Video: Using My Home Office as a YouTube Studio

Hey, what's up guys? Randy Rektor here, back with another video. And today I'm gonna show you guys how I set up my YouTube videos. So hopefully there's some tips that you guys can take from this video to utilize in your own content. Grab yourself a coffee and let's get to it.
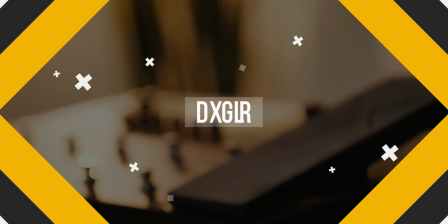Now I film everything pretty much in this front office in my house.
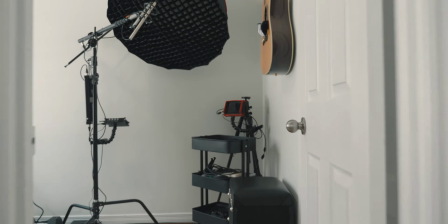It's a little bedroom, it's about 8 feet by 10 feet, so it's pretty limited in terms of the different angles that I can shoot.
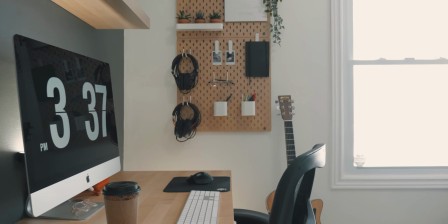Now before we set up any camera stuff, I do wanna say, my background is in audio and music. If you guys see something and you're thinking, man, that's so wrong, why is he doing that? Let me know down in the comments because I want to learn, so thank you in advance.
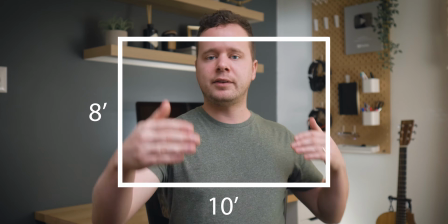Now I pretty much always film this direction, and the reason being is this is the widest part of the room, so I can get the most separation between myself and the backdrop. It's a really common theme that you're gonna hear a lot of in this video is separating me from the backdrop. And it's really hard to do in a small room like this.
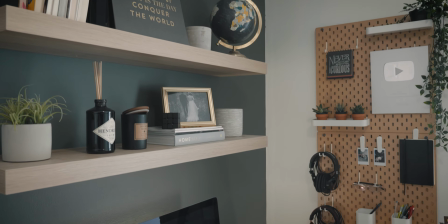So there's a couple different tips that we have here. And I also film this way because I've got the IKEA thing back there, the little pegboard, as well as some shelves with some decorations.
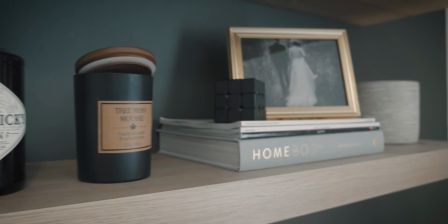So I think it just looks the best. Now you might remember I used to shoot like this.
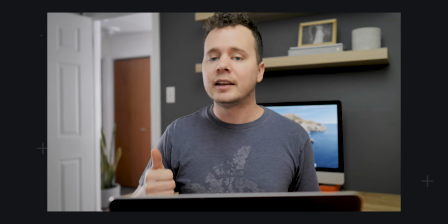And the reason I stopped shooting this direction was because this big white door on the left side here, it was just too much sort of empty space that wasn't really being used. So I thought that this just looked a little bit better, a little bit more polished and a little bit more balanced. The next step is to set up my camera.
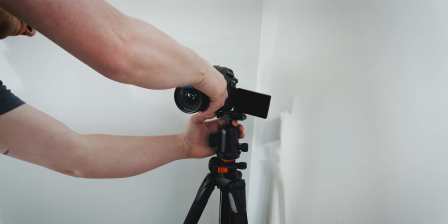And now the camera I'm filming on right now is the Panasonic GH5.
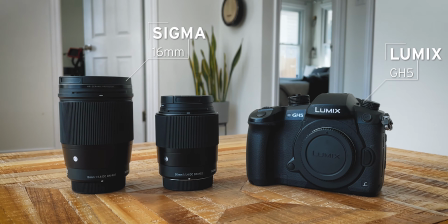And I'm using a Sigma 16mm lens for the main shot, as well as a 30mm lens for all my B-roll shots.
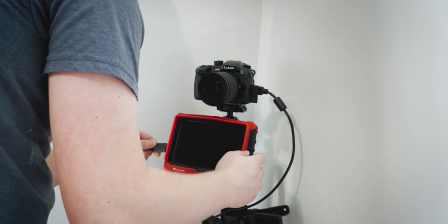The first step is to plug my camera into this external monitor here. The monitor just really helps make sure that I'm in frame.
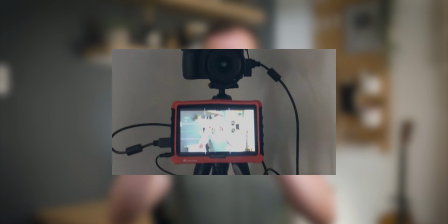So as I'm recording, I can kind of see what's going on in the shot.
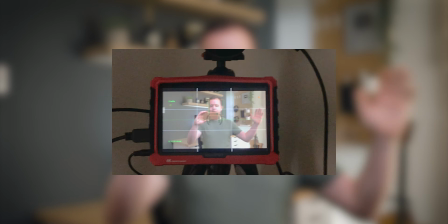I can see if I'm holding things too far out to the sides and that kind of thing.
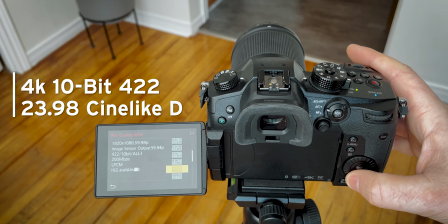To set up my camera, I typically film in 4K, 10-bit, 422, and in 24 frames per second.
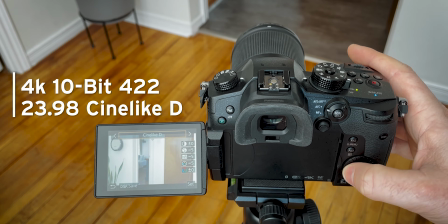And I usually film in Cinelike D. I did get the Vlog upgrade and I was using it for a little while, but I found that I was getting some green and magenta patches in my skin tone sometimes.
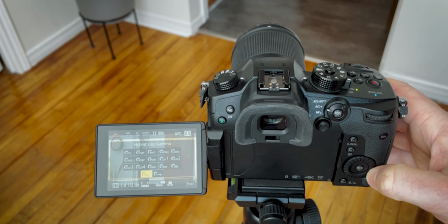They'd just be really strangely shifted and kind of blotchy. I've tried some different settings, so I'm gonna try Vlog with this video and see how it turns out.
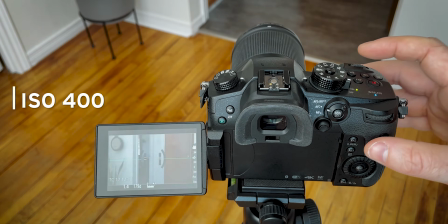We'll see. Then I make sure that my ISO is as low as possible because I know that my scene is gonna be pretty well lit.
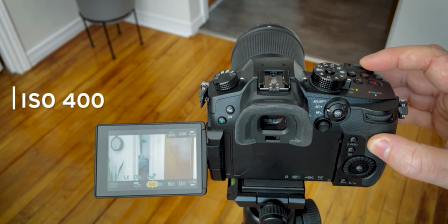I know that I don't need my ISO up, so I drop that down to 400, which is as low as you can go with Vlog.
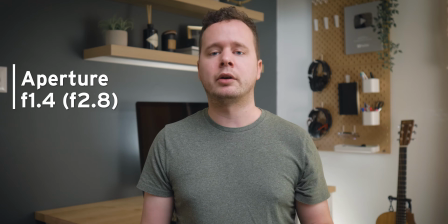I set my aperture to 1.4, and on a GH5, which is a micro four thirds camera, it's basically like a 2.8, so it doubles that aperture. But still, I'm able to get some nice depth of field, so again, I can separate myself from that backdrop a little bit more. The last step is to set my frame rate, and I know that the 180-degree rule means that your shutter speed is double your frame rate, which gives you the most natural motion blur.
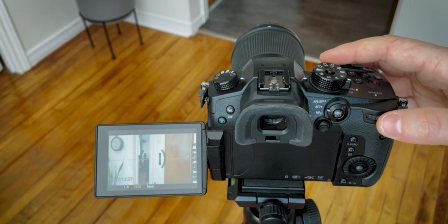Now, I actually can't use 180 degrees because these LED lights behind me tend to flicker. Just because they're not film grade LEDs, they'll actually flicker against that frame rate.
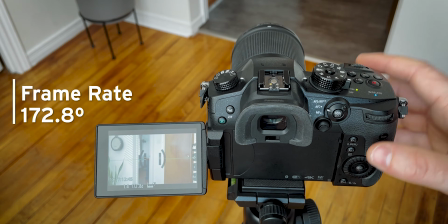So I have to drop the frame rate down to 172.9, I think it is, 172.6, just to make sure that the lights aren't flickering. What you're seeing right now is just the open window and the overhead lights that I have. So the first thing that I do is close the window because there's too much fluctuation. If like clouds go by or something like that, and then I make a cut, you'll see that it goes from exposed to underexposed.
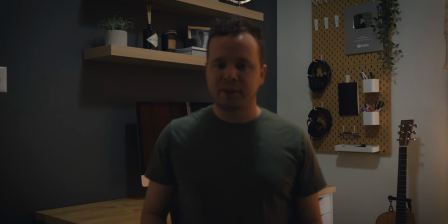So then you can see these overhead lights are a little bit less than flattering.
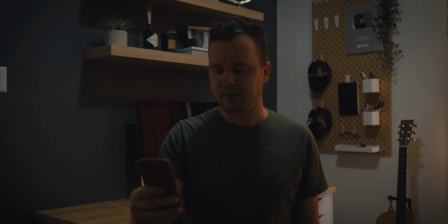So I'll go ahead and turn those off. I get a little bit of light coming in, but it's not a big deal.
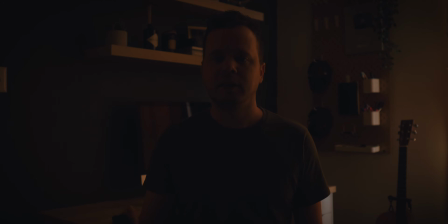So the first light that I use in my setup is my key light, which looks like this. This is the Godox VL200 LED light.
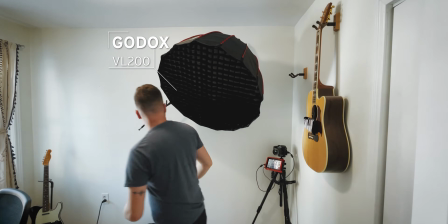It's a super powerful light and I actually keep it on about 17%, 19% according to the remote.
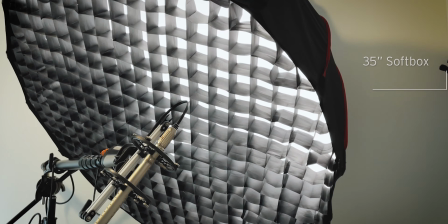Comes with a nice remote, which is kind of cool. And I have a grid on it, which basically stops the light from hitting the backdrop.
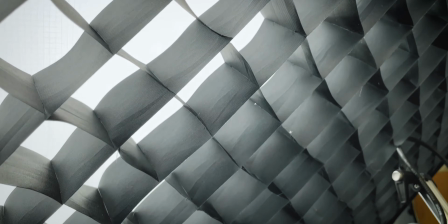So it's really directional light, but it's nice and big. So it's a really soft light, kind of giving me this nice glow on the outside of my skin.
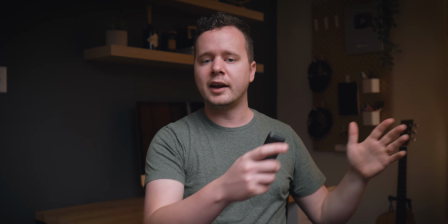Ideally, I'd have this a little bit more off to the side, get a bit more shadow on this side of your face.
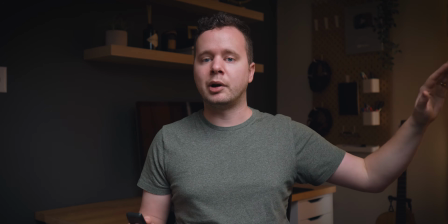That's sort of what I'm going for, but because this room is so small, if I move it even an inch, it's gonna be in the frame.
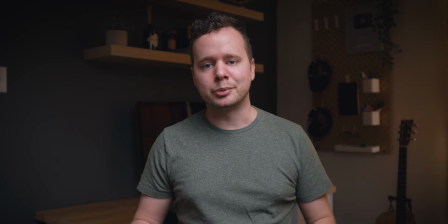So pretty much has to live right there, the nature of a small room. My wife and I used an old softbox from Cowboy Studio. It was $100 and we used that for up until about 2 months ago.
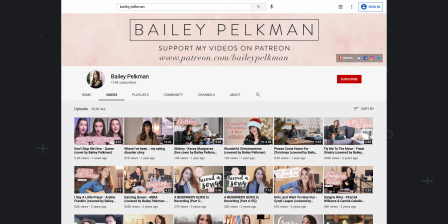So my wife's entire YouTube channel, she's been doing it for like 7 years. We used a $100 light that entire time.
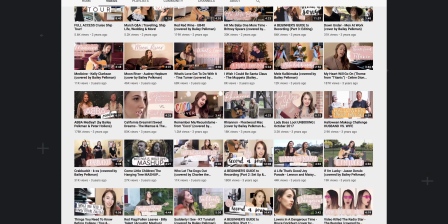Just completely destroyed that light and completely outgrew it. So it's nice to have something that we're finally feeling like is a bit more professional.
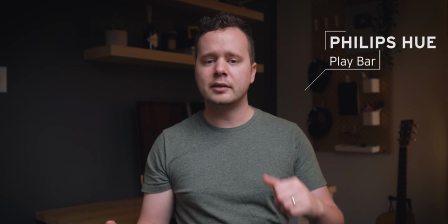The next thing that I do is I turn on some LEDs behind me. So I have one behind the screen and I have one up against the wall behind the desk over there.
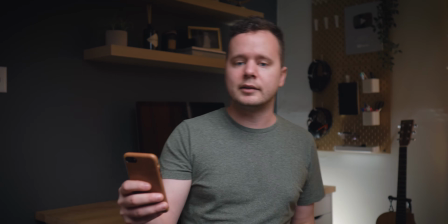So that one looks like this. And the one behind the screen is, I can shoot like this, but it's definitely pretty dark.
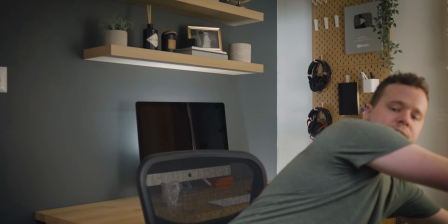So I like to shoot in that LED splashing off the wall. So I use that to shoot off the wall just to bring up the overall brightness of the room a little bit.
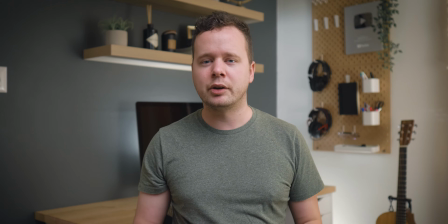I don't really like the whole dark, moody video every time. It's just, I don't know, I like it to be nice and bright sometimes. And finally, depending on how energetic I feel, I also have these little Neewer SL12 lights, and I have it on a little flex arm here.
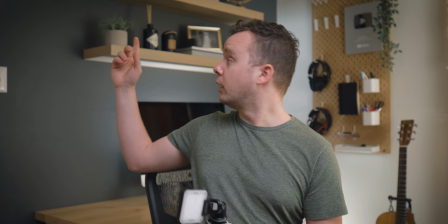What I use these for is sometimes just to put up on that top shelf, shooting directly at me.
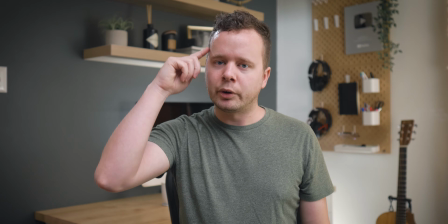So the light up behind me just adds a little bit of a rim, a little bit of a kicker just to separate me from the backdrop. So once I have my shot set up and all the lights ready to go, the next step is to double check my exposure. So for that, I use one of these X-Rite color checker passport things. And basically what I'm shooting for is to get this gray color here to green and false colors.
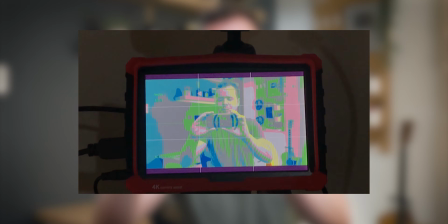And then you can double check your exposure by bringing up false color on your monitor, if your monitor supports this.
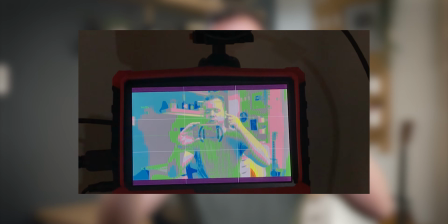Now, you'll notice there's a bit of yellow up here, so I actually want my skin to be mostly that gray and that peach color.
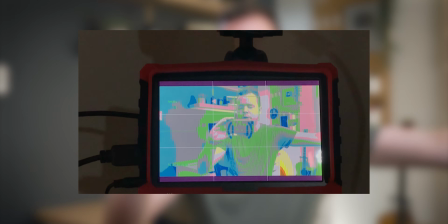So I'm gonna lower my key light down in 1% increments just until that yellow is pretty much gone.
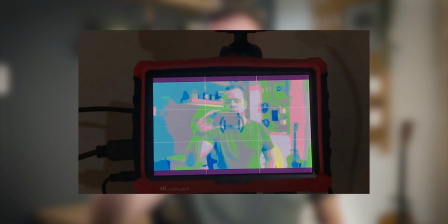And right about there, that's definitely a much more accurate exposure. Then I'll use one of these little gray cards. There is a gray card on here, but it's way too small. So I use this one here to set up my manual white balance.
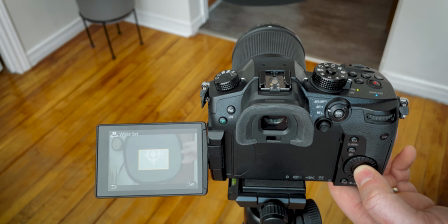So I just hold this up, take a picture of it, and the camera will set that white balance accordingly. That way I know I'm not getting too much shift in the greens and magentas. It should be pretty accurate. The last step is to set up my audio.
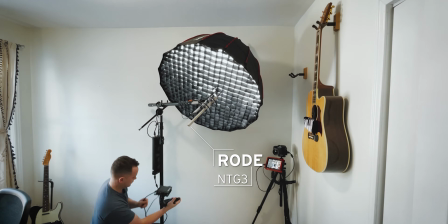So I use the Rode NTG3 shotgun microphone, and I actually attach it to the same C-stand that I attach my key light. So everything's on one stand, which is super convenient. And this microphone is just out of frame, and it's pointed sort of on an angle towards my mouth a little bit.
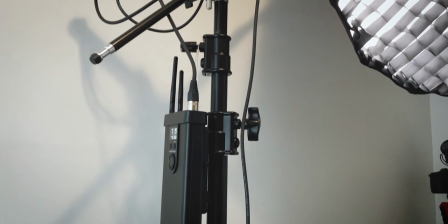And the audio goes from the microphone, down the boom pole, down the C-stand, and into my sound device's MixPre 6.
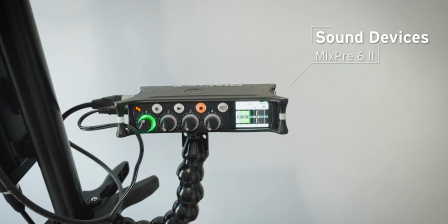And I set my levels to peak right around -12 or -6. And I actually have the limiter turned on to start limiting after -6. But I keep it on 24-bit audio with the limiters on just in case I get a little bit excited, which happens sometimes. Then I go ahead and I make sure my camera's recording and I make sure my audio's recording. Then I hold up this color checker, hold it still for a couple of seconds so I have this footage in post. And then I bring up my script, which sits right in front of me on an iPad just below the camera.
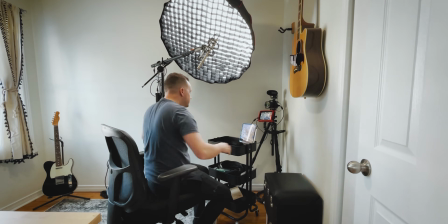I basically just look at each paragraph, kind of study each paragraph for a second,
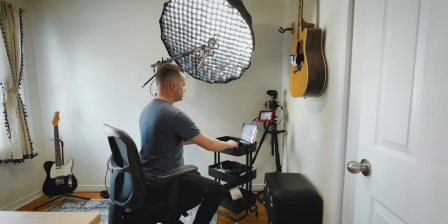get the general gist of what I'm trying to say and really interpret what I'm trying to say and how I'm trying to say it and why it's important and that sort of thing. And then I basically look at the camera and freestyle each section until I feel like I've really nailed it. So this section that you're watching, I felt like I nailed it, so I kept it. Now, my best advice that I could give you is sit down in front of your window, use your window as lighting, hold up your phone, get the best darn footage that you can possibly get and experiment. Like try, turning your axis to the window, seeing how that changes the lighting on your face and the different shadows that creates, and get really good with those tools. Then get a lamp and start using a lamp and master the lamp.